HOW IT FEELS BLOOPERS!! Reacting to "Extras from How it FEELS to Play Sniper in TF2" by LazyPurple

Oh my god Dude wrong place wrong what Generic control that gives me here back with some more at tf2 videos and how it feels by lazy purple today We're doing the extras from how it feels play sniper, which is the video I did last week You'll check out that video. I'll leave it right up there Also blink double description also being a place on my channel with all of other team fortress 2 videos now the normal thing Lazy if you have a problem with this video the reaction video Let me know in the comment section or DM me and I will just let me know what you want me to do whether take the video down or However, you want me to do it. Just let me know definitely go check out the original video It is the very first link in the description It's also gonna say it right up here to go check out the original that go and support lazy purple because these videos are Credible and I would really really like to continue watching them You all have asked me to do the extras because last week I did the sniper and then yes I'm gonna do the extras from now on I don't think I'm gonna do other stuff lazy people just because I know that he doesn't not he doesn't really like reaction videos or he hasn't in the past and I don't really want to like you know push the the situation you know I don't want to like push my luck I just want to watch this series enjoy the series and I absolutely love it and you all do too thank you so much for the support you've shown these videos definitely go show lazy some support as well because without him these videos wouldn't be here I actually just reacted to mancocks archives number one by eltoro rust 64 whatever his name is it is absolutely insane shout out to patients they love to have a paywall channel they get a bit as derelict and i couldn't do this about them but let's go ahead and jump on into this 6.8 million views it's just a hundred thousand off of a very very nice number
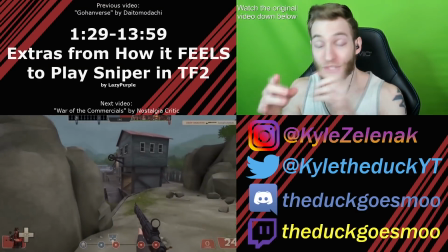[1:29]
oh man hey everyone let's get the intro and go check out the original video i had to play a little sniper to
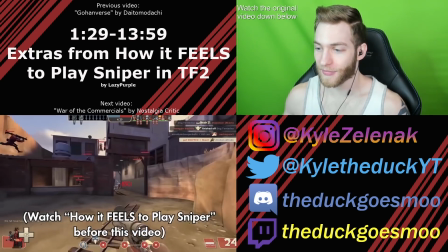[1:37]
get everything i needed for my last video so i'm kind of overflowing with good clips here i thought it would be fun to stuff all of them into and then people love
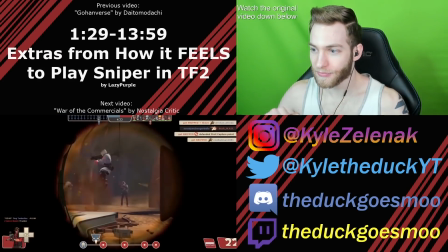[1:43]
these videos so much director's commentary oh and real quick i'm shooting for you look asking for 2020 so if you've been
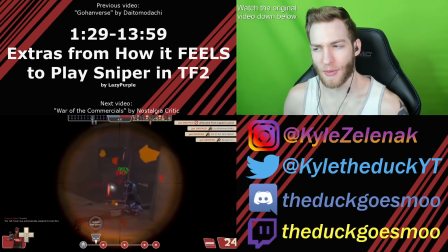[1:50]
holding off on subscribing i'd really appreciate that you did did he do that i know he hit a million which is insane feels to play sniper in fact
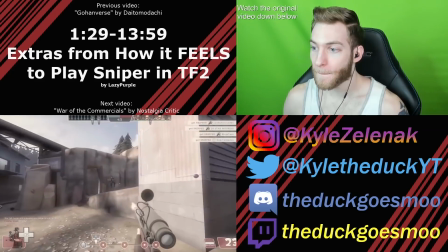[1:57]
here's the rough cut that i have when you're hitting all your shots as sniper it's like you can't die it would take like two pyros
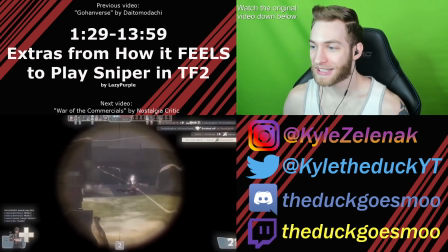[2:03]
coming right at me oh god honestly and if we rewind even further the transition into that clip was actually a very
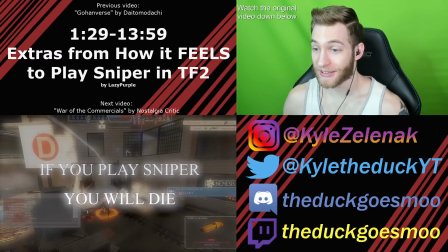[2:10]
silly vsauce reference if you play sniper You will die But what if you didn't oh?
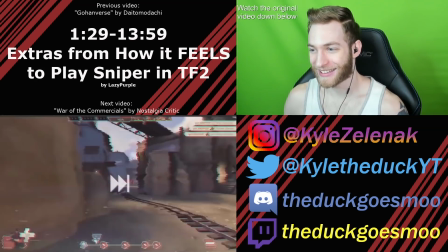[2:19]
God he sauce is that as they chase me I decide that I'm gonna go out with a bang Live reaction oh Jesus
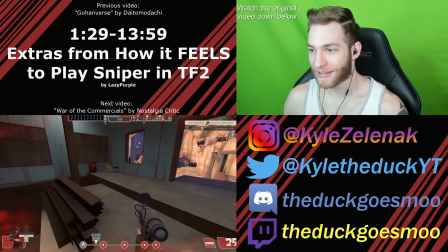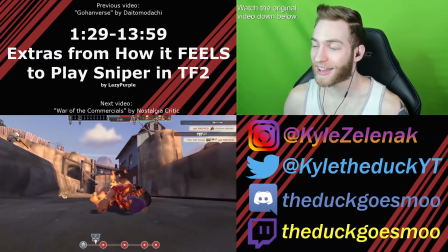[2:34]
Wait what oh my god he actually He should have kept that it that was awesome
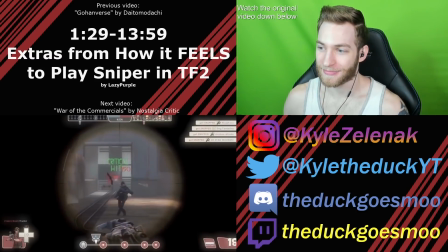[2:44]
that the script was just too high energy you know like it was gonna go from this punchline almost immediately into
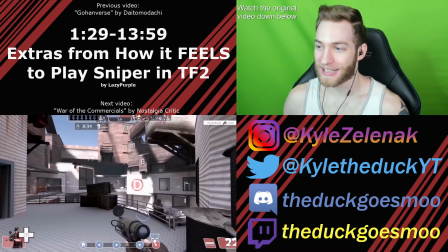[2:49]
the megalovania bit and then right before this was actually three kills that that sonic song just too
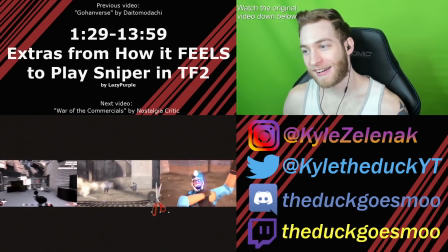[2:54]
much at once once i came to this realization i had to make the tough call to cut out this bit replace it with the bit about easy sniper
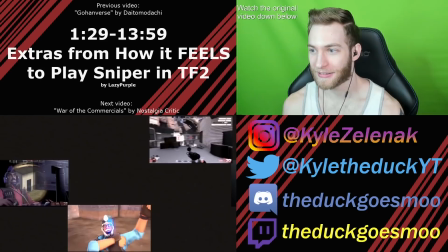[3:01]
games uh and then i had to flip around the order of these so that megalovania yeah way before this montage and it just needed to
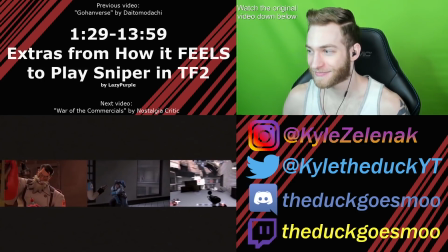[3:08]
be done for the tempo of the video but it was it took me a while to figure it out and wasted time you know it happens oh and just
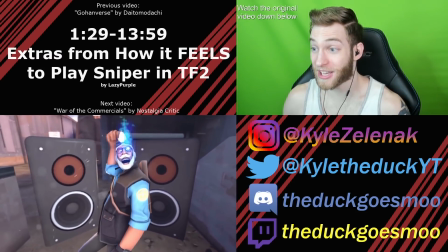[3:14]
to be clear i spent at least four hours just debating whether or not to put this part in the video like i was asking
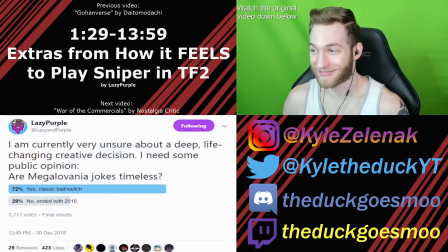[3:21]
people left to right center and i even made a twitter poll for it really glad you guys didn't tear me apart for this one anyway my
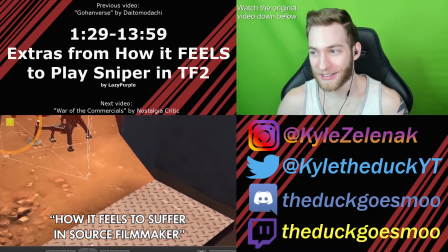[3:28]
last behind the scenes video was all about how i love that video source filmmaker was the biggest challenge in making the engineer video some of you have
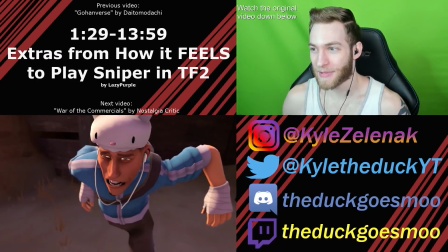[3:35]
asked for a sequel to this but despite the occasional Epilepsy warning.
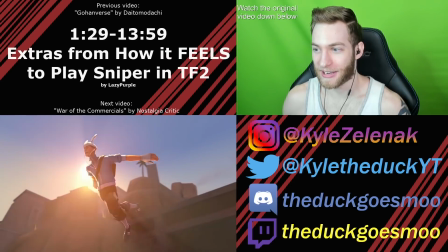[3:40]
You good? Okay, 3, 2, 1. Yeah, I'm good.
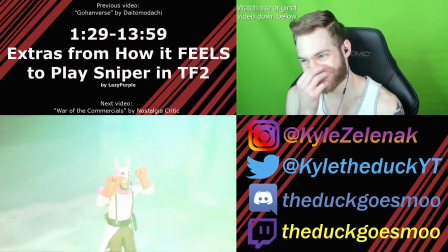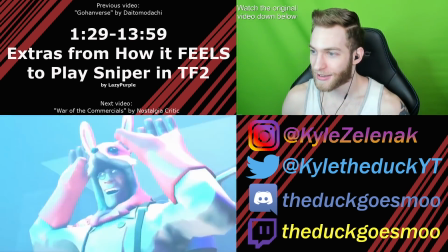[3:51]
Wait, really? I'm not under that.